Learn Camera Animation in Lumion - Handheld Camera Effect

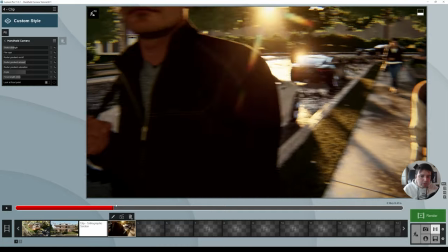(15:33)
and now here when it starts looking to the car okay
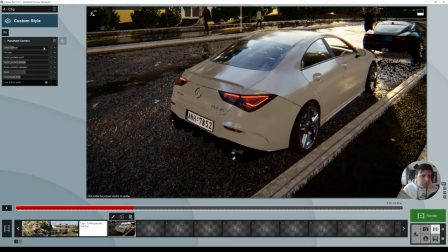(15:41)
stops when he stops we can reduce the shake strength so here yeah it's about here that it stops so I'll actually add a new keyframe and now here
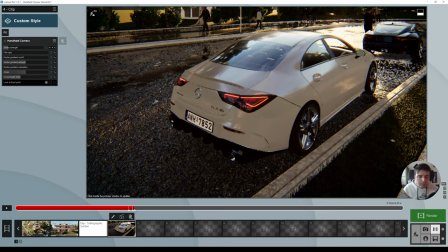(15:55)
let's reduce the shake strength to about here and then here we are going to zoom to the car so let's add a keyframe here for the focal length new keyframe and now let's
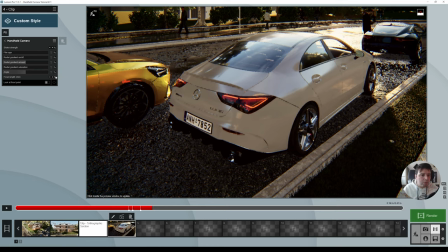(16:13)
increase to about here so we give it some time to create a zoom and click add new keyframe effect here and
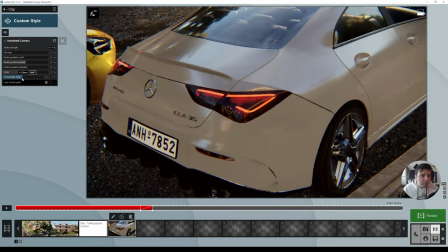(16:22)
and now let's move it at about 65 as
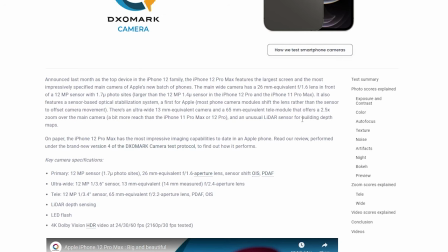(16:28)
we saw before on this article the iphone has a 2.5x zoom which is equivalent to 65 millimeter so let's try to replicate like we have an iphone 12.
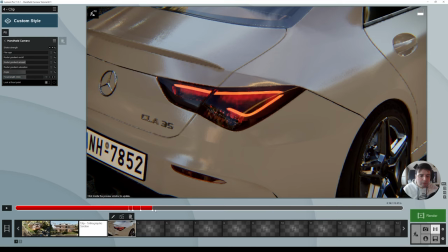(16:40)
and so it zooms to about here and while it zooms about here we can make
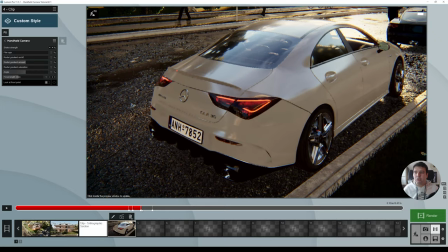(16:47)
this shake even more because usually you need to click on the on the phone to make this zoom so that the camera will shake even more so let's click here shake strength and
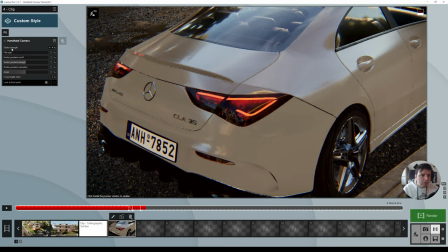(16:57)
then like about here to the middle let's increase the shake strength to about
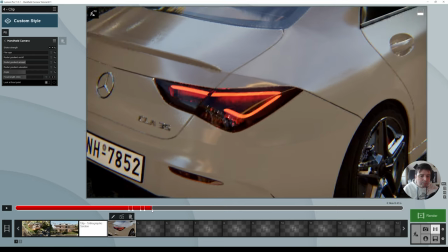(17:03)
two and then here let's decrease to
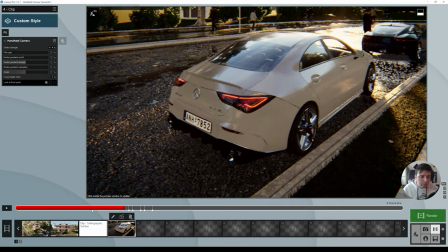(17:09)
about here let's see how it looks so you see this effect it took a little bit of time to do the zoom so we can remove here
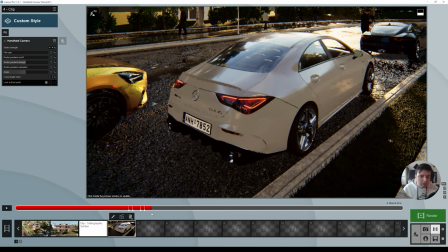(17:26)
and remove here as well and now let's just reduce a little bit more this
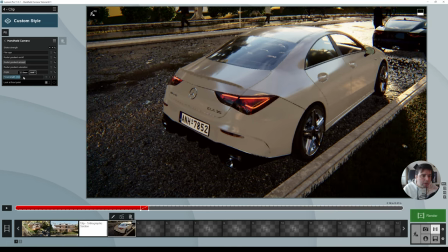(17:32)
timing here and let's add focal length and again 65 okay
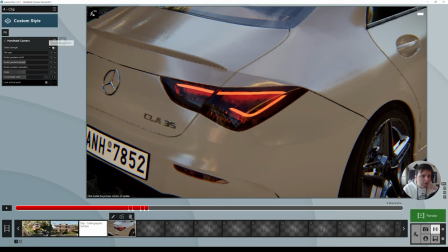(17:39)
about here it's fine and now shake strength let's leave it at about here
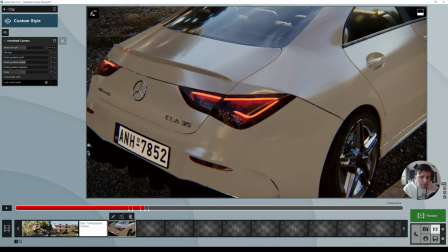(17:44)
and now when it's in the middle it's when it's more so
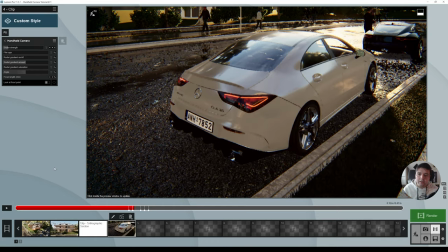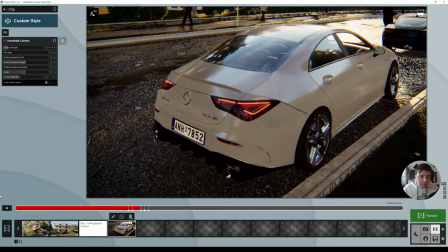(17:56)
yep so it makes this
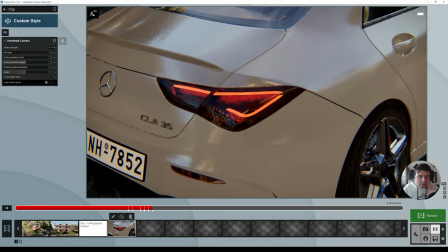(18:00)
a little bit of this jump and then stops okay and then continues when you are zoomed you probably notice that your hands shake a little much more than when you are with the wide angle lens so we
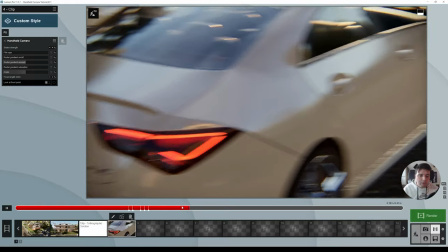(18:15)
can keep this shake effect here okay and now from this
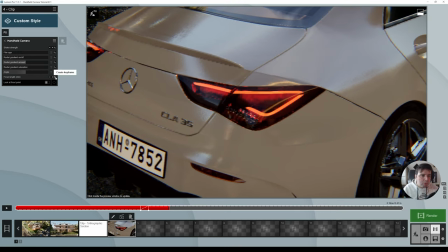(18:21)
point we are going to zoom back so at the keyframe for the focal length and for
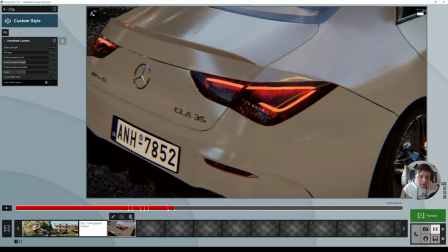(18:26)
the shaky strength as well and then to about here that's another one
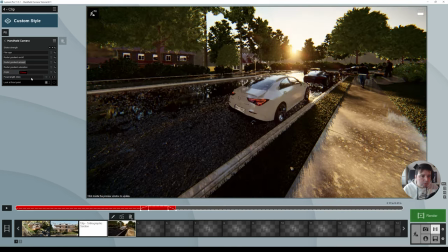(18:32)
and let's make it again to 26 millimeters and
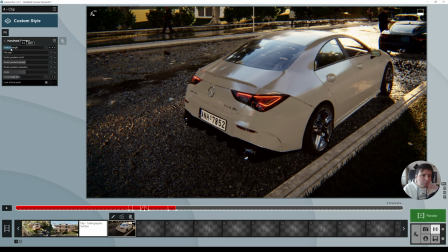(18:37)
here the shake strength we can now move it back a little bit but here on
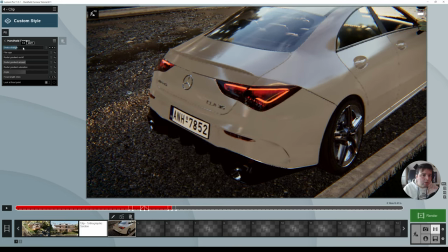(18:42)
the middle let's add a new one with a some strength
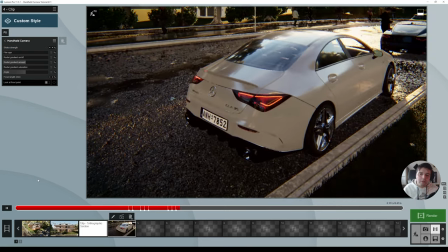(18:47)
okay so
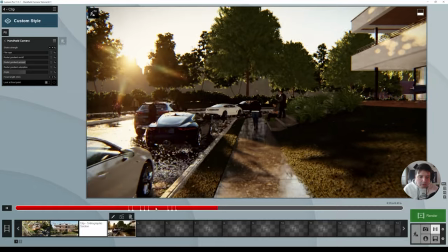(18:54)
now from this point we need to add a little bit more
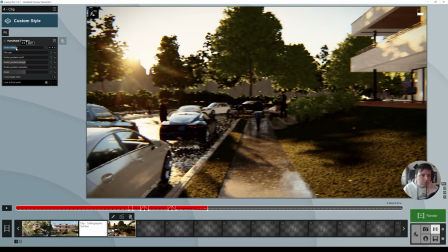(19:00)
shake strength so let's increase here to about zero nine let's see so
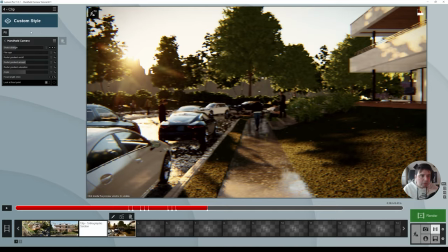(19:12)
it starts walking faster so actually i'm going to increase the shake strength here to about 1.4 okay
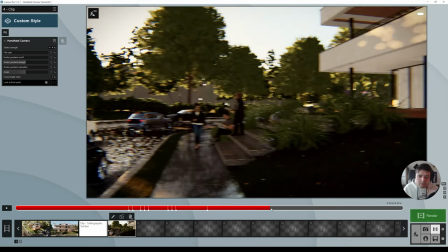(19:30)
now when he starts looking at the house let's remove
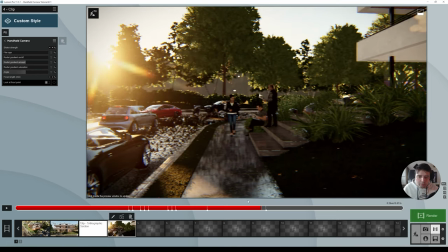(19:35)
the shake strength about here so
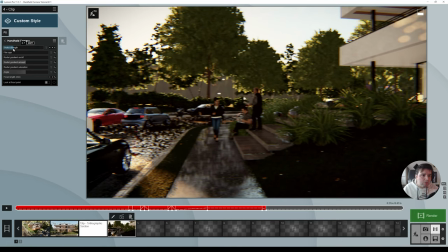(19:42)
let's remove here to about 0.7 again
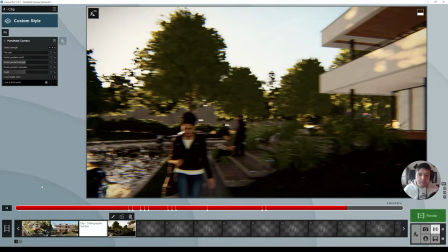(19:49)
he stopped he doesn't need to shake so much the phone okay
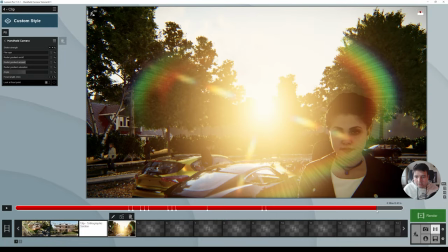(19:55)
now here looking into the sun let's just click here the shake strength for the keyframe and for the focal length and
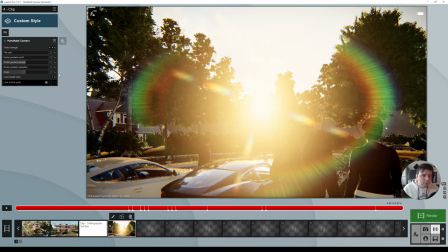(20:05)
now here all the way to the maximum we are going to click
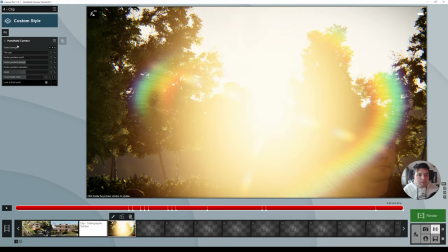(20:10)
and add 65 and the shake strength increase
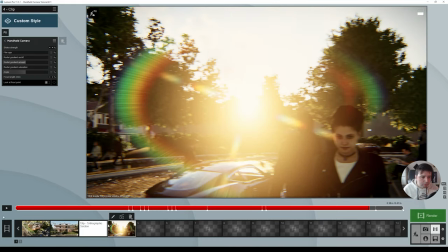(20:15)
a little bit so let's see well
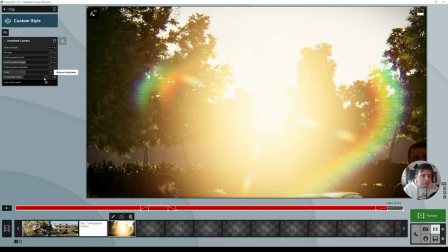(20:24)
actually I think we can make this zoom before happening before so let's add here 65 yep
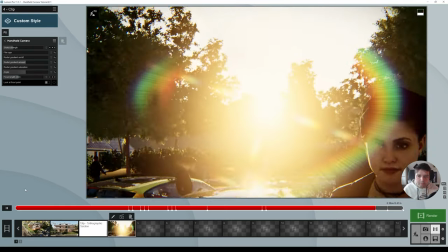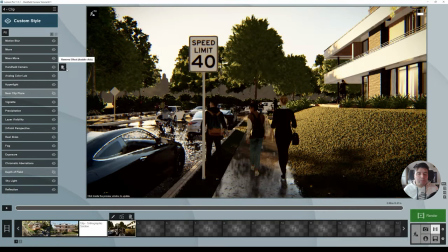(20:37)
and now let me show you the point number five which is the camera imperfections and so we already have here on this effect the chromatic aberrations
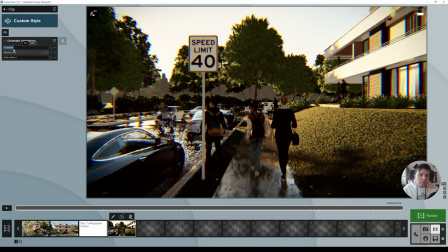(20:49)
and this chromatic aberrations they create this lens destruction here this fringe effect that you can see usually this happens in the more in the corners of the of the image and can leave it at about for
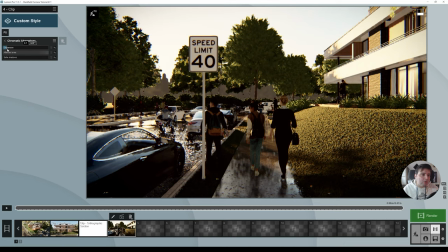(21:06)
this is it's a video let's say with about here was zero one and then you can add a little bit of vignetting because the lens usually have this as well so it's in the corners it stays a little bit darker as well so
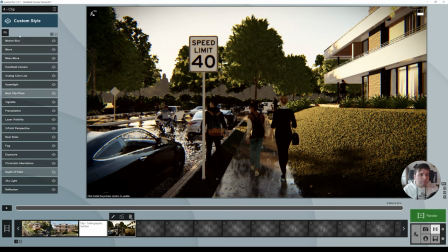(21:20)
to about here another one that we can add it's the bloom effect we can add
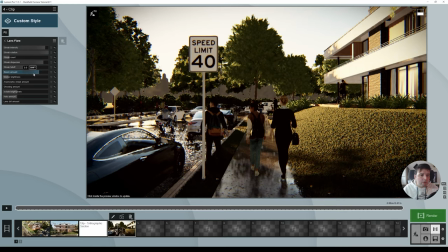(21:26)
on the camera actually the lens flare and here i'll just increase the bloom amount and a little bit of brightness
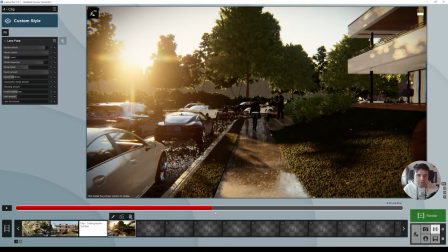(21:34)
let me just see when it looks into the sun if it's not too much okay
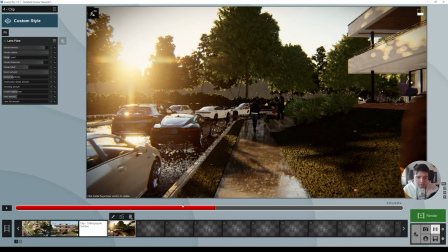(21:44)
can leave it like this
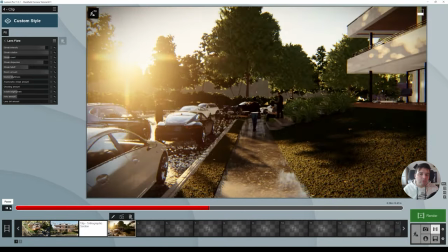(21:46)
and so all of these parameters you can still adjust so if it's if it's too much for example right now here it's too
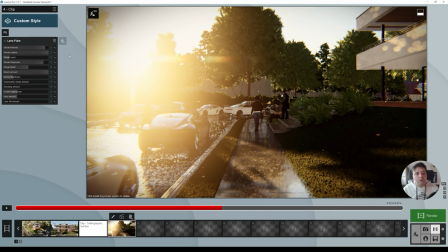(21:54)
much but you could still adjust manually because you have access to this key framing so
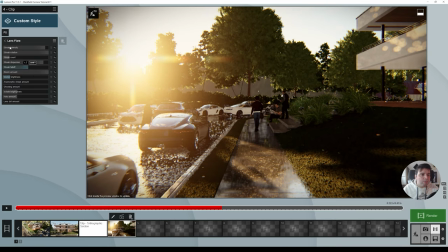(21:59)
I'm just going to leave it at about here and
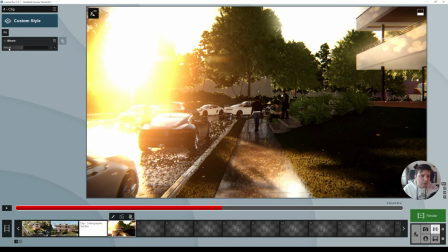(22:04)
we're just going to add the bloom effect just a little bit on top of it okay
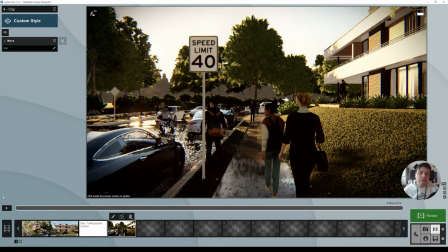(22:11)
and that's it for this camera and held effect so what's most important it here it's to to have the correct focal length to have a little bit of shake strength the timing motion blur and then the
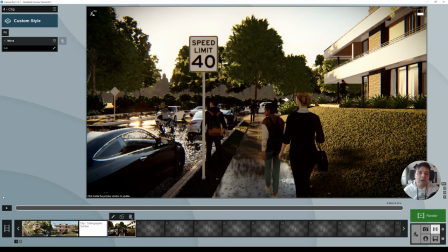(22:25)
camera imperfections so if you add all of this together you'll have a realistic effect for this camera handheld so what do you think of this video let me know in the comments below and I would like to remind you that you can also sign up to my free training my top 10 secrets to achieve realistic results with your 3d renders I'll leave a link in the top right corner and also in the description below this video and that's it for today if you like this video give me a thumbs up subscribe and click the bell button to get notified every time I publish new videos and I'll see you in the next one You